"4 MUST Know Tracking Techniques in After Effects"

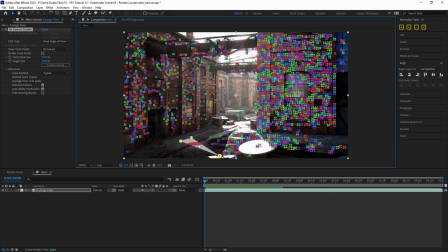4:08 Next, select a group of spots along the ground plane and then right-click and choose Set Ground Plane and Origin. Then right-click again and create a solid and camera.
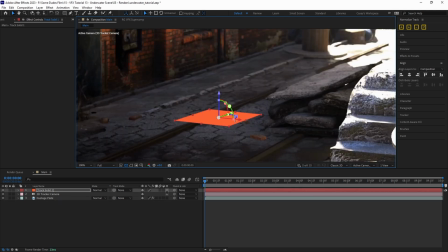4:16 Adjust the direction of the solid so that the green y-axis arrow is pointing into the scene and the red x-axis arrow is pointing to camera right.
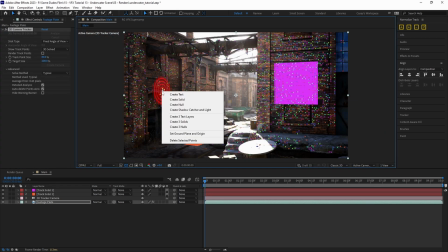4:23 Then select spots around other prominent planes in the scene like the walls, ledges,
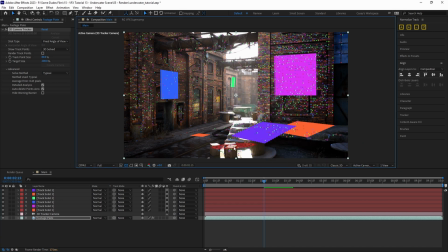4:27 and tops or sides of objects that we want to track things onto and add solids for each of those surfaces.
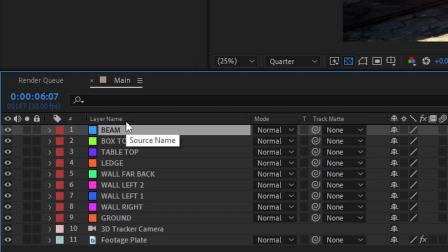4:32 Then we'll go ahead and rename all the solids according to the surfaces they're tracked to for good organization.
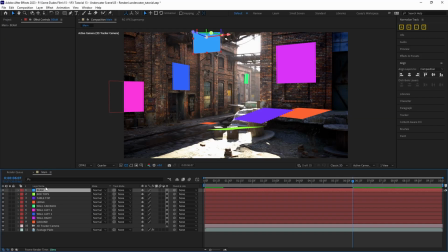4:37 Now we need to normalize the center point of our 3D scene, and there's a few different ways that we could go about this.
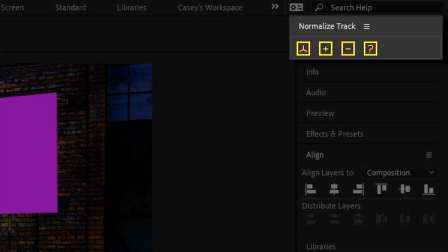4:42 For this, we're using an awesome free script that we got from workbench.tv, but there is a way that you can do it manually.
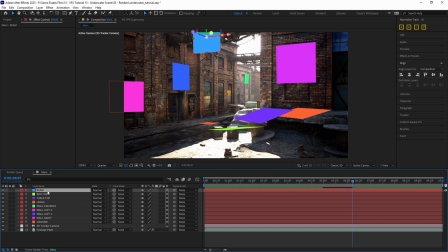4:48 It just takes longer, and this script is a great time saver.
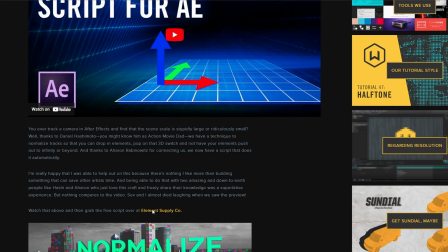4:50 We'll have a link in the description below where you can get the script for yourself, and they also have a great video explaining the manual process as well as the process using the script.
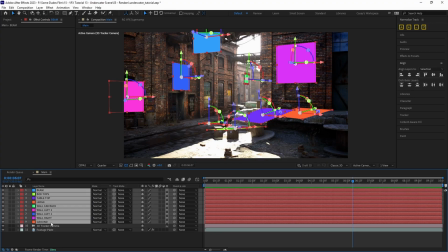4:59 Once we have all our surfaces marked with solids, we'll go ahead and select all of our solids and hit the Normalize Track button on the script.
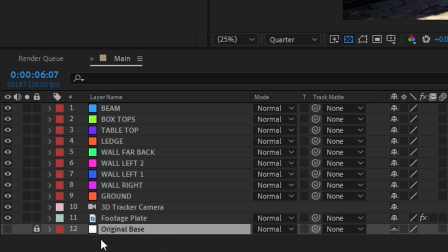5:05 And now After Effects recognizes our ground solid as the center of our scene, and all the other solids are in the correct location based on that center point.
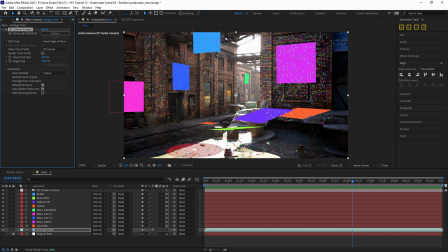5:12 If at any point we need to add another surface later on, all we need to do is go back to our camera tracker, select another surface location, create a solid, and click the plus button on the script,
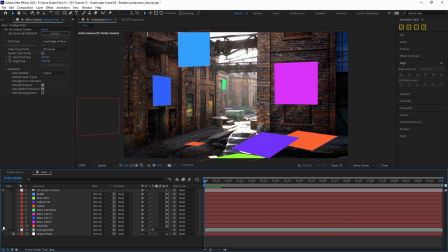5:21 and it will add it to our normalized track data. Then we'll go ahead and hide all the solids for now. We'll go back to these individually as we attach our effects in a little bit.
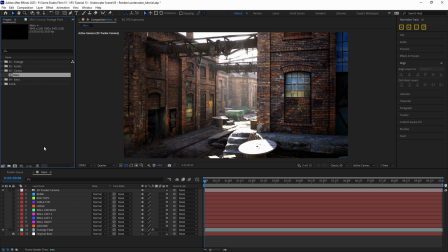5:28 Next, we need to create a caustic effect to be able to make our surfaces look like they're reflecting light passing through the water.
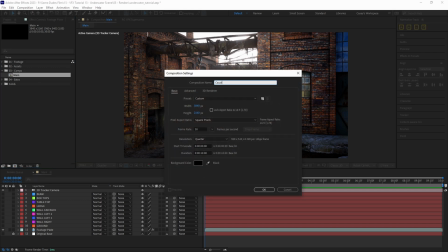5:34 Create a new comp and call it caustics, and then create a new solid and name it the same.
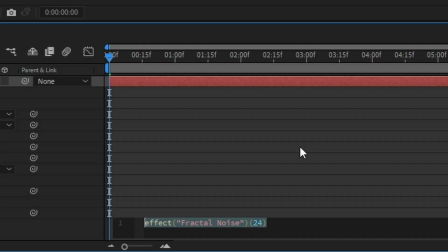5:38 Next, add a fractal noise effect and Alt-click on the evolution stopwatch and type in the expression time times 230 to give it some movement.
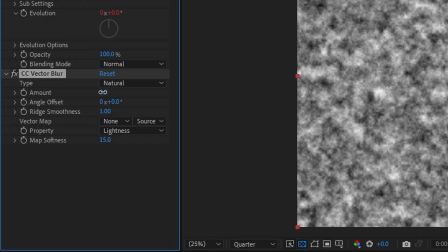5:45 Then add a CC vector blur effect and set the amount to around 30 and the ridge smoothness to something like 3.
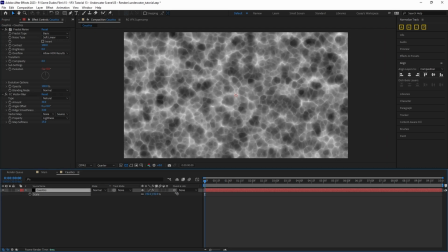5:51 Now, I'm working on a 4K timeline for this, so I'll go ahead and scale it up a bit so that the pattern isn't so small, but if you're working on an HD timeline, it'll look good as is.
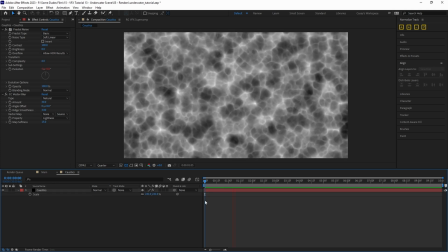6:00 And now that we have our caustic effect ready to go, we can start tracking it into our scene with the solids we created.
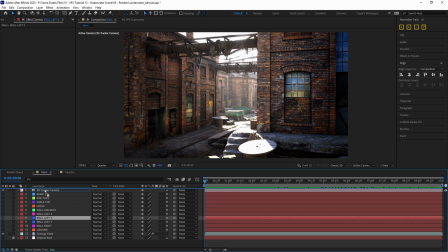6:05 Let's start off by choosing one of our wall surfaces and duplicating the solid, then dragging it up above all of our solid layers for organization, and then unhide it. Then with the duplicated solid still selected, grab the caustics comp, and while holding the Alt key, drag it onto the solid.
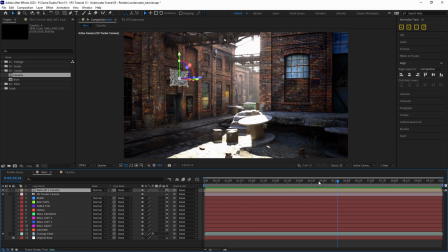6:19 The solid will change to our caustic comp while retaining all of its 3D track properties. Now we can go ahead and scale and position the layer to fit the size of the wall.
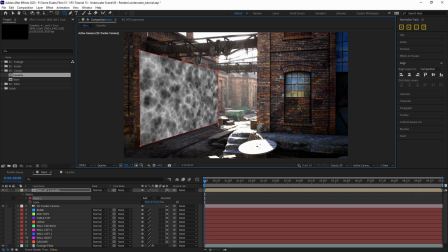6:27 Next, we'll add a mask just a little bit within the boundary of the layer and add some feathering to get rid of that hard edge.
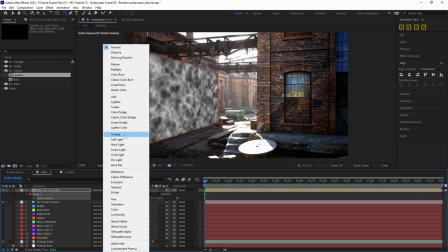6:32 After that, we'll set the blending mode to something like overlay to blend with the wall texture.
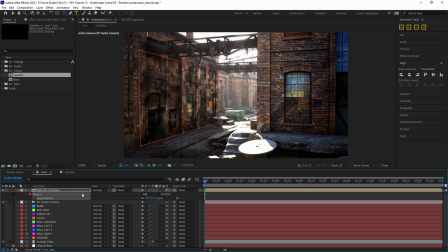6:36 Depending on the surface textures and light hitting those surfaces differently, we'll have to play around with different blending modes to get the right look, but overlay seems to work good for this one. Adjust the layer opacity down a little bit to blend it more, and then add a curves effect and make a basic S-curve to give the effect a little bit of contrast.
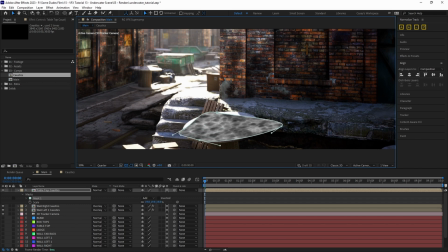6:52 Then simply just repeat this process for all the other tracked surfaces, changing blending modes, adjusting opacity and curves to blend according to the surface texture and lighting of each surface.
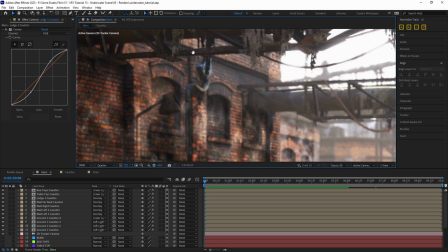7:00 Now, for a spot like this at the top of the wall, we obviously want a caustic effect hitting it as well,
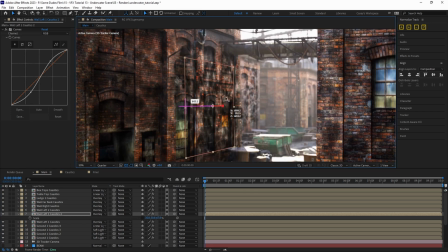7:05 but if we duplicate the layer and reposition it up, we have this beam that's obstructing the wall and we need to mask it out.
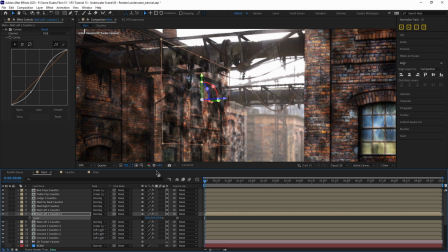7:11 We can do this super easy with the new updated track matte features in After Effects 2023.
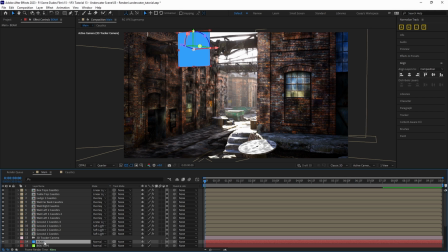7:16 First, let's unhide the beam solid layer and resize it across the length of the beam.
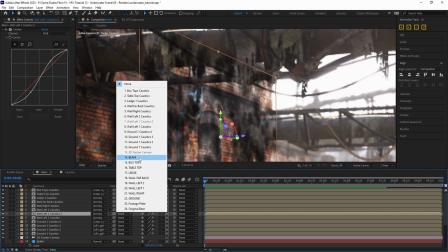7:20 Then, on the new caustic layer, we'll select the beam solid layer in the track matte menu and set the mode to alpha matte and select the invert button next to it.
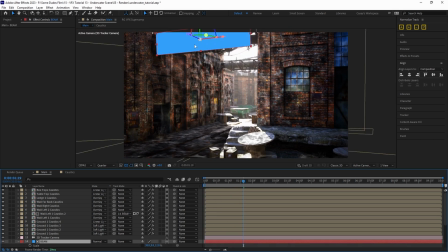7:28 Now the layer is masked around the boundary of the track matte, and if we need to adjust it, we can just adjust the position of the beam solid. Super easy. After we've completed placing all of our caustics around the scene, the next thing we want to do is add some kelp to give it more of that under the ocean feel.
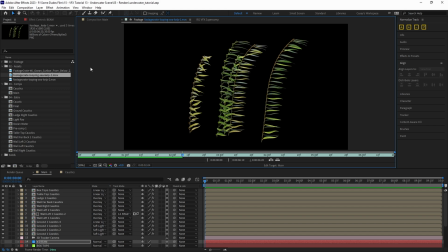7:42 For this, we're using some kelp assets that we got from Production Crate, and this method is very similar to the caustics method.
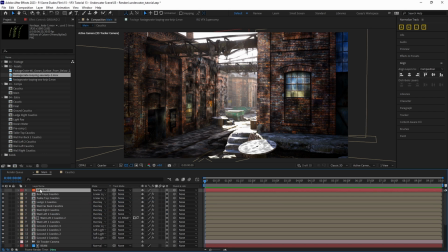7:47 Duplicate the ground solid and move it to the top of the layers, then Alt-drag the kelp asset onto the duplicate ground layer.
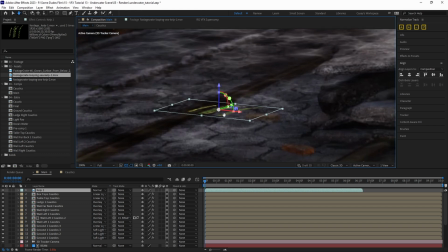7:53 Now we can see the solid has changed into our kelp, but it's laying flat and we need it standing up. So we'll just grab the rotation gizmo and while holding the shift key, we'll rotate it along the x-axis until it hits 90 degrees.
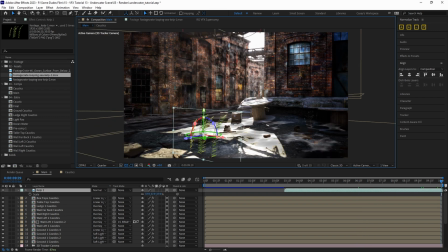8:04 Then we'll drag it along the x and y coordinates, rotate it to face the camera, and place it in the foreground of the camera to add some depth to the scene.
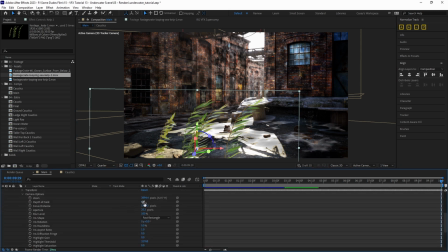8:11 In our camera options, let's enable depth of field to be on and adjust the blur level to add to the depth even more.
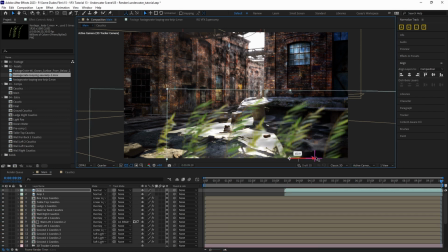8:17 Then just repeat the process by duplicating the kelp and rotating and positioning around the scene.
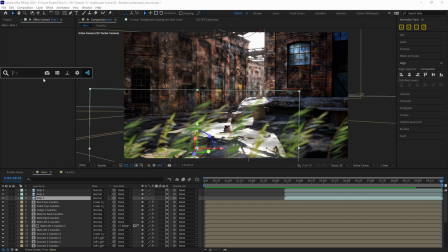8:21 If the color and lighting doesn't quite match that of the scene, we can simply just add a curves effect to each of the kelp layers and adjust each one accordingly.
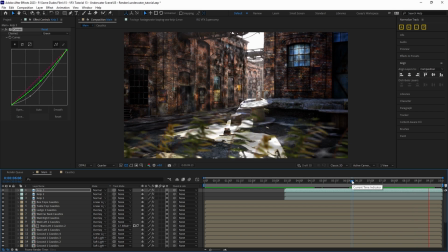8:28 Now, another thing that I'm noticing is that all of these kelp assets are moving at the same speed because they're just duplicates of each other, but we want them to have slight variation in their motion.
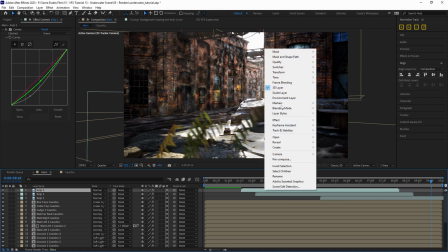8:37 Let's right-click on each one and go to Time and Time Stretch and set the duration
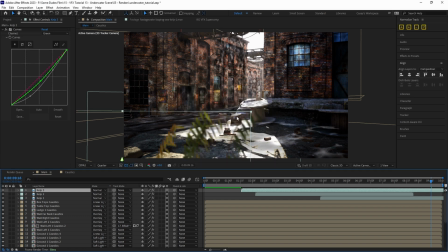8:42 to something like 130 to 150 to slow the movement down at different intervals per clip. Then click on the frame blending checkbox 2 times to smooth out any choppiness there might be from slowing the clips down.
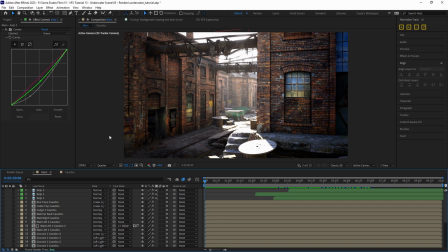8:52 Next thing we want to do is add some light rays coming down into our scene from the water surface. To do that, create an adjustment layer and call it light rays.
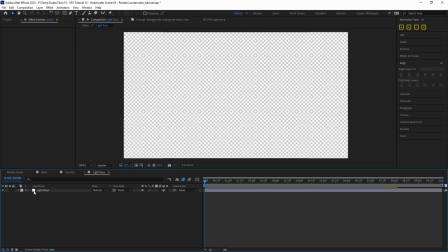8:59 Then we'll pre-comp the layer and name it the same. Go into the pre-comp and drag in the original clip and place it below the adjustment layer.
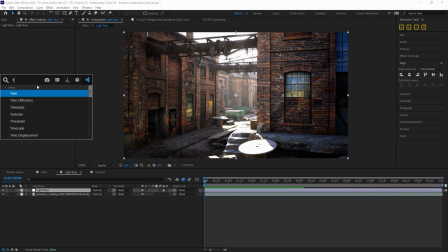9:06 With the adjustment layer selected, we'll add a tint effect and a curves effect.
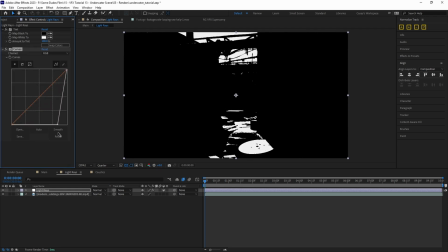9:09 Then we'll drag the black point of the curves effect toward the right along the bottom until everything turns pitch black right before it crunches out the sky.
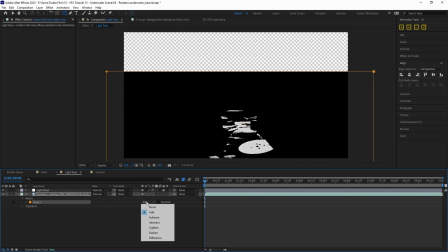9:16 Next, we'll draw a rectangle mask on our original clip and set it to subtract to mask out the bright parts of the lower half of the scene,
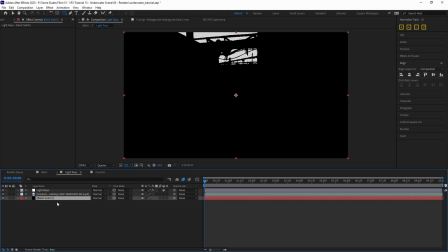9:23 and then we'll add a black solid at the bottom to fill in the masked out section. Now we're left with only our sunlight source from above.
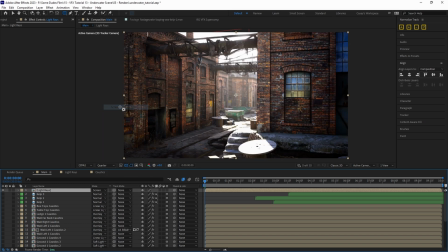9:29 We'll jump back into the main comp and set the light ray layer blending mode to screen, then we'll add a CC radial fast blur effect. Set the zoom to brightest and the amount to 100.
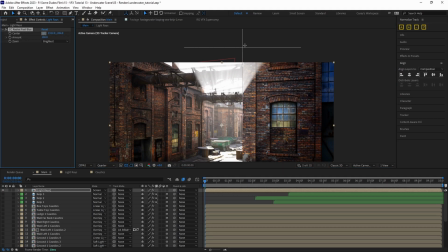9:38 Then place the center point of the effect above the comp where the sun would be to set the direction of the light.
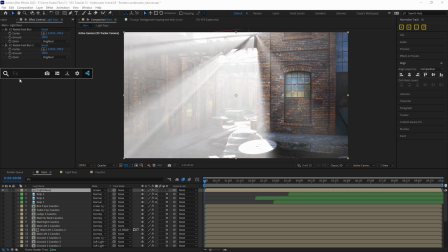9:43 We can duplicate the radial blur effect to add some thickness to the rays, and then add a Gaussian blur effect with a relatively high value to soften them up. Now, since we're working with a scene that's outdoors and we can see the sky, we need to replace it with some ocean water to better sell the effect that we're under the surface.
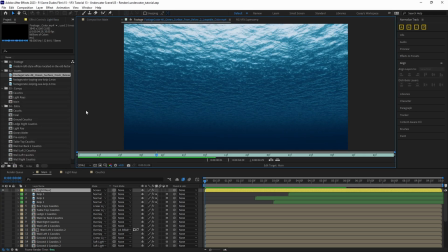9:58 To do that, we're going to use this ocean surface asset that we also got from Production Crate.
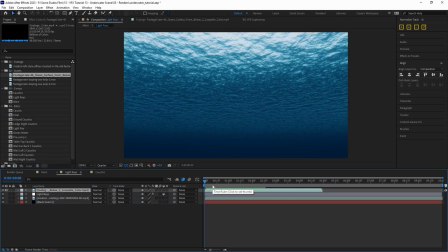10:02 Jumping back into the light rays pre-comp, we're going to drag in our ocean surface asset, and like we saw with the kelp, this clip is a little bit short and fast in its movement, so let's time scale it to around 220 and then enable frame blending. Then we'll rename the layer to ocean surface. Next, duplicate the light rays adjustment layer and create a luma mat set to the ocean surface layer above.
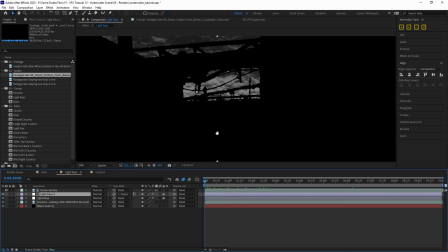10:21 This will use only the bright section that we created for the light rays, and it'll map it to the different brightness values of the ocean layer.
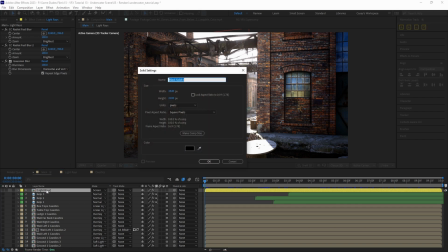10:27 Next, we need to add some floating bubble particles into the scene. Create a new solid and call it particles, then add a CC particle world effect to the layer.
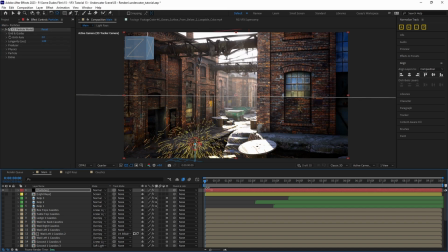10:34 Hit Y on the keyboard and drag the layer back across the timeline so that our particles have already began generating before the first frame.
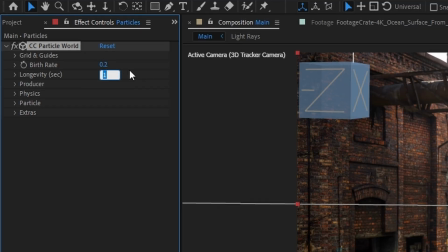10:40 Then, back in the effect control panel, set the birth rate to 0.2 and the longevity to 100 so that our particles stay in the scene for the entire duration and don't die off.
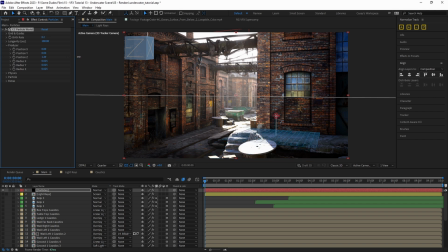10:49 Next, let's push the position of our generator into the scene a little bit along the z-axis and adjust the x, y, and z radiuses to fill the entire scene.
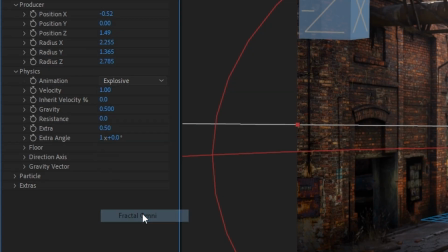10:57 Under the physics tab, let's set the animation style to fractal omni, the velocity to 0, and the gravity to -0.002 so that the particles float upward.
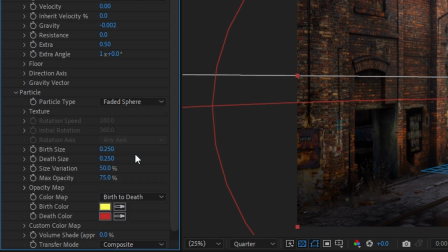11:06 Then in the particle tab, set the particle type to faded sphere, the birth and death sizes to around 0.15 each, the size variation to 100%, max opacity to around 60%, and let's set the color to around a neutral gray.
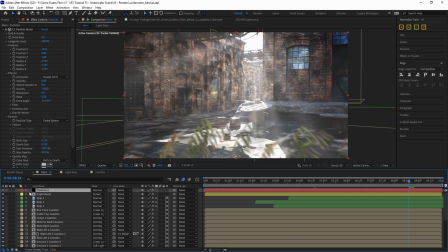11:18 Now after all of that, we need to actually color grade the shot to give it that deep underwater blue look. So we'll create a new adjustment layer and call it look,
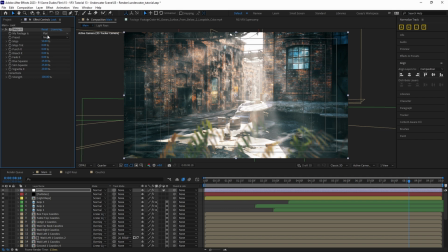11:25 and for this I'm using the Mojo 2 plugin from Red Giant because it has some cool presets I can start with and then adjust according to my taste,
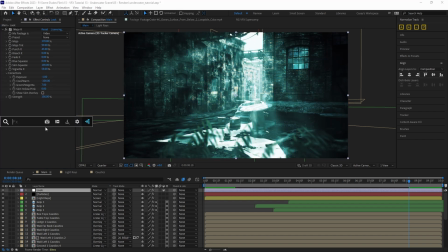11:32 but you can also use the built-in Lumetri color effect to get a creative look with some tweaking. Then we'll add a curves effect to boost the blues and greens a little more and add an overall contrast curve. One thing I'm noticing that I don't like is how bright the light source is looking right now, so let's duplicate the light rays layer and place it underneath the first one.
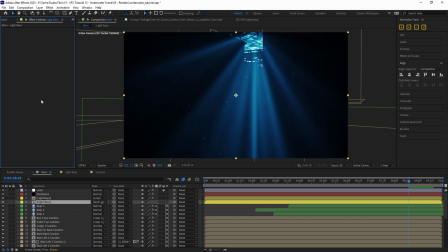11:48 Then delete the effects from the duplicate, set the blending mode to hard light, add a tint effect and map the white to a subdued blue color, then set the opacity to 50%.
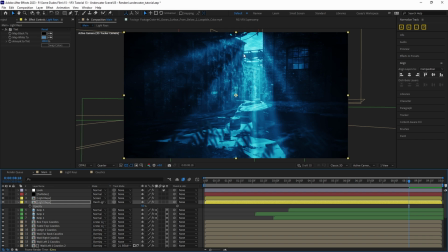11:57 Now we can see a little more of that ocean surface detail and the light isn't as harsh. One thing we're definitely missing from the overall look though is that cloudy, murky look.
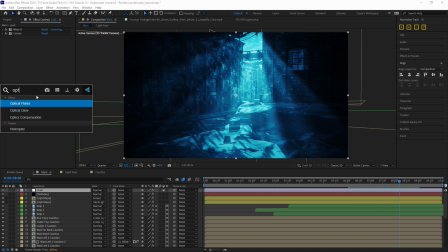12:05 So let's hop back into the look layer and add an optical glow effect from Red Giant.
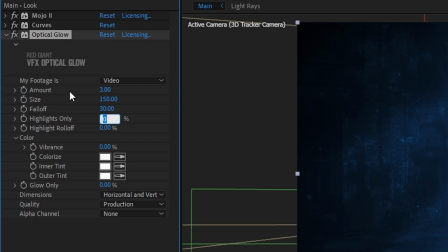12:09 We'll set the amount to 3, the size to 150, the fall off and highlights only to 30, the roll off to 70, and the vibrance to 100.
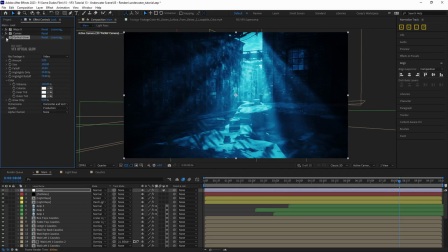12:17 Now it really feels like we're deep underwater. And last but not least, the final thing that we need to do is add some distorted refraction to the entire scene where it looks like everything's kind of warbling around a bit.